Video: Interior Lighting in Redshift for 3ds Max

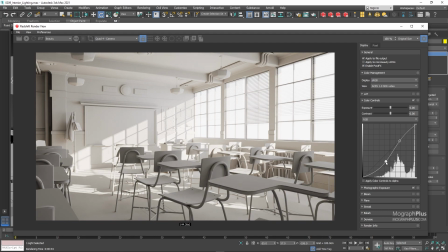(8:23)
And this is objectively a better looking image. And now you can add a nice background image in post instead of this white background if you wish so as the dome light won't add to the alpha. Great. When you save your render, if you want to save these photographic exposure and color correction adjustments with your render and don't plan on any color correction in post, you can have them turned on.
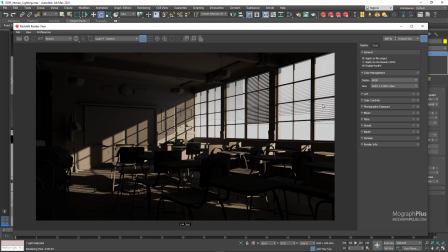(8:43)
Otherwise, disable them before starting the final render and after the render is finished and saved to your color correction in post. And that might be better as you would keep the linearity of the render intact. Meaning if you are planning to have a back-to-beauty composite using AOVs, you still get the exact image in post after adding different AOVs together.
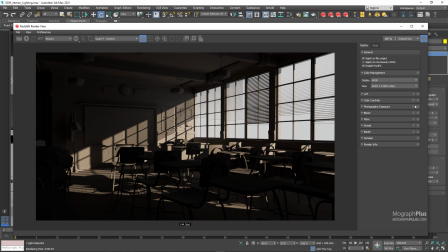(9:01)
But if you have these color corrections on here, and then take a final render and try to have a beauty composite using AOVs in post,
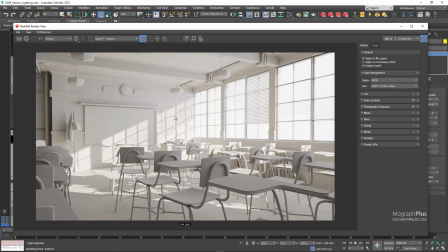(9:08)
it might not exactly match with the render that you see in the render view. We talk about this stuff in depth in the rendering section of the course, but just a heads up here.
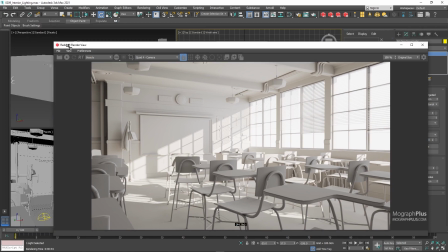(9:17)
While we are here, let's quickly try other approaches to interior lighting in Redshift.
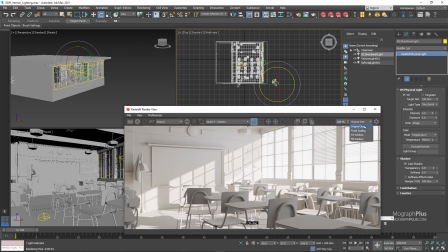(9:21)
Before that, let's change the denoising engine to Optics for a real-time denoising experience.
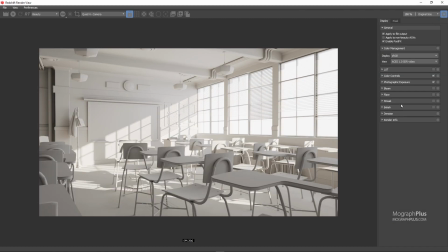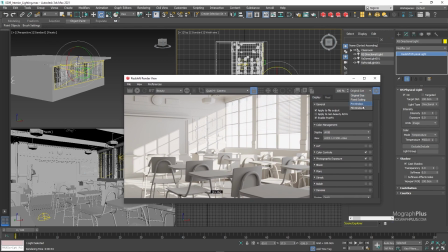(9:32)
First, let's try a simple sun and sky rig. Before that, we can turn off our dome and directional light.
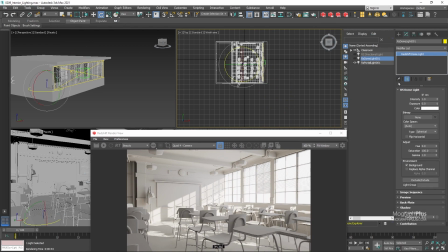(9:40)
We still need to keep the portal light enabled for the same reasons previously mentioned. So add a sun light.
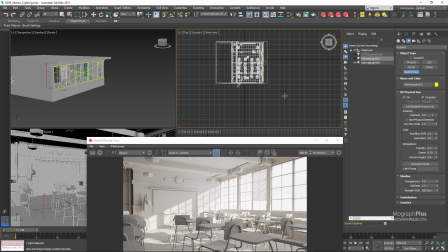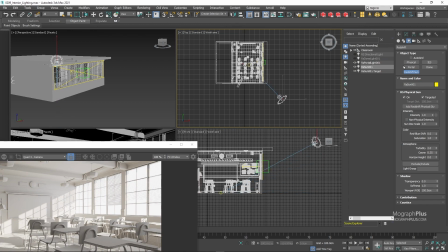(9:54)
Add the physical sky to it. Start IPR.
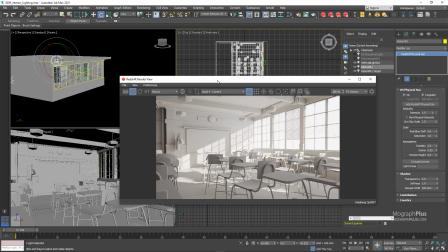(10:01)
You just need to rotate the sun and make sure the light can shine through.
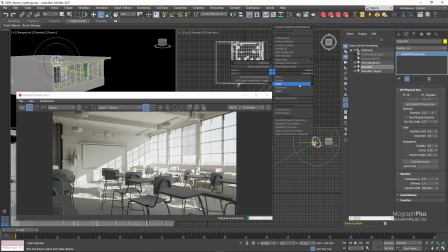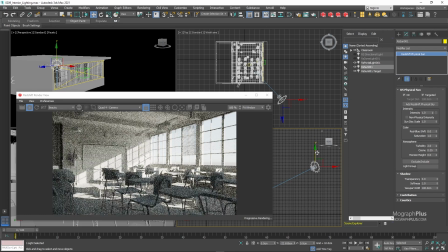(10:11)
Maybe set the shutter time ratio to something like 2 or 3 for a longer exposure.
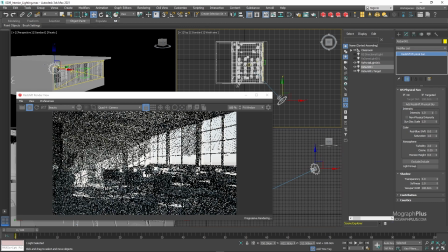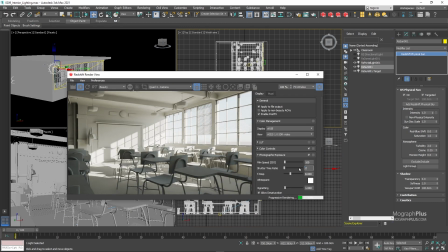(10:20)
When using sun and sky, you have a bit more creative control. You can change the sky model.
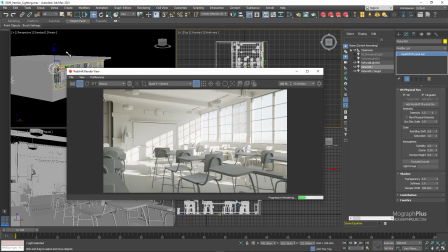(10:25)
Maybe offset the horizon height so the line wouldn't be visible through the window.
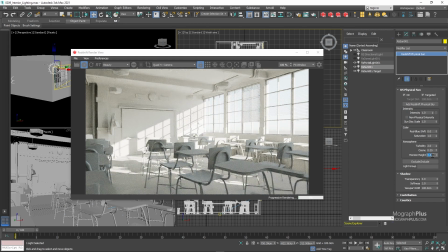You can change the red-blue shift or saturation. Or increase the sun disk scale for softer shadows.
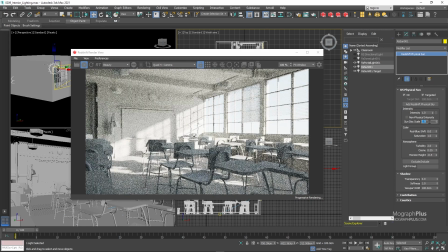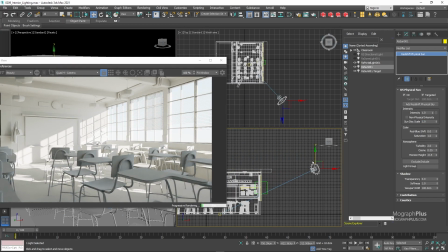(10:50)
And you can change the position of the sun in the sky to get different looks like afternoon or sunset, which would be harder to do with only a dome light and a directional light.
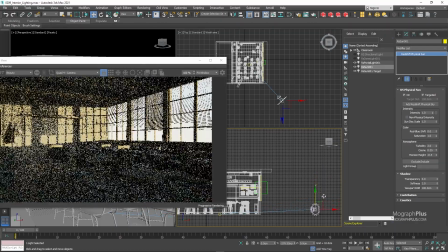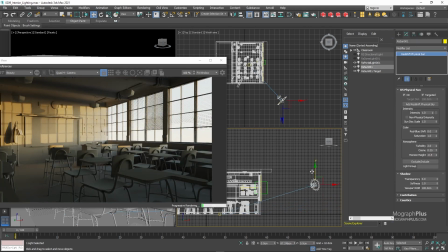(11:04)
You can obviously still use HDR images with dome lights. Let's disable our sun and sky rig and clear the environment.
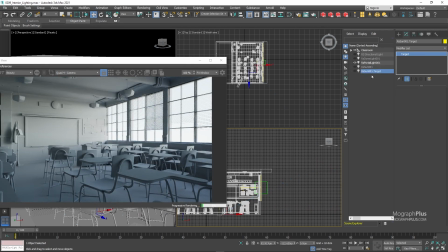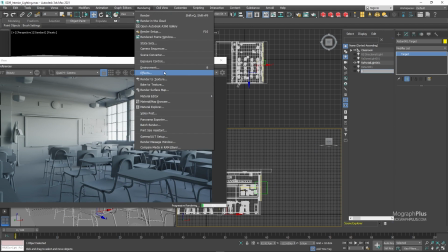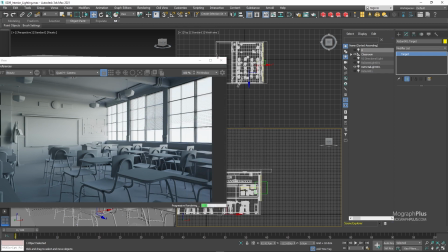(11:21)
Add a new dome light. Rename it so we can differentiate it later on.
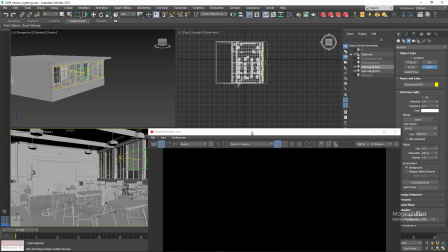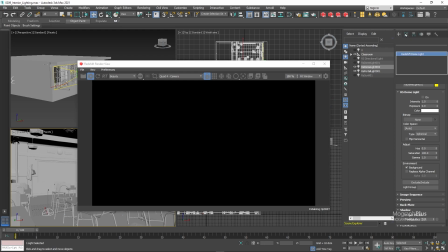(11:33)
Load this The Sky is on Fire HDR image.
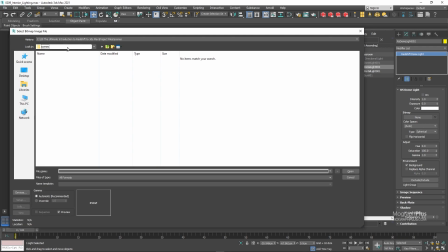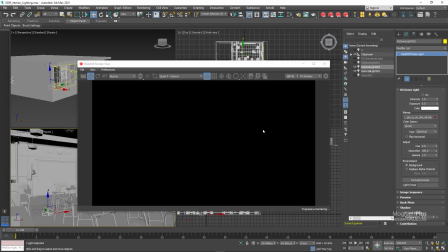(11:43)
As we are in Aces, change the color space to linear sRGB. Maybe we can rotate it for 50 degrees.
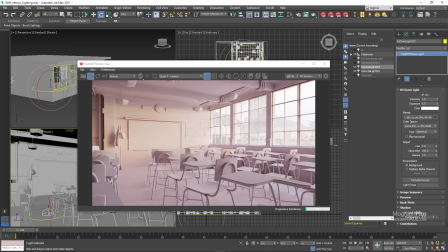(11:54)
And change the shutter time for a better exposure.
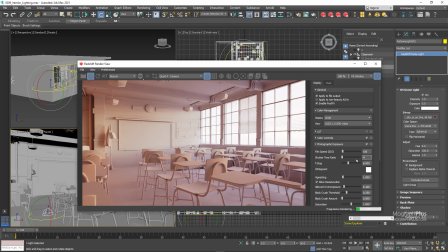(12:02)
And this gives us this moody render. We still can incorporate a directional light with this setup to simulate sun.
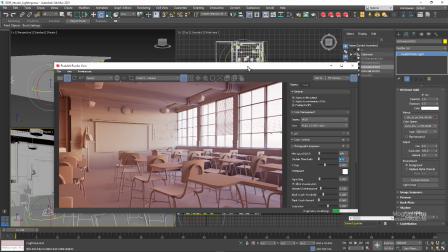(12:07)
You can try that on your own, or we can try an HDRI that has a nice sun. Let's try this Fright Station HDR image to get a different look.
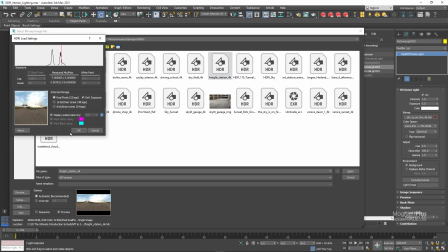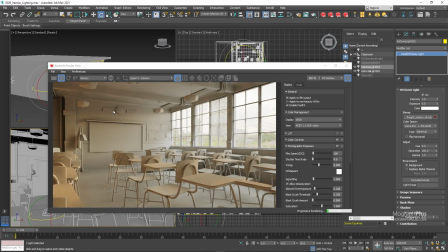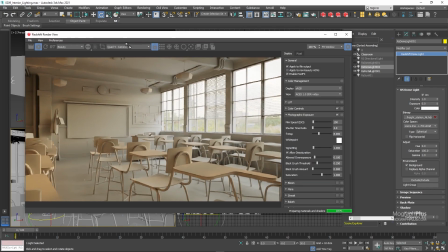(12:25)
Set its rotation to 0 so the sun can shine through.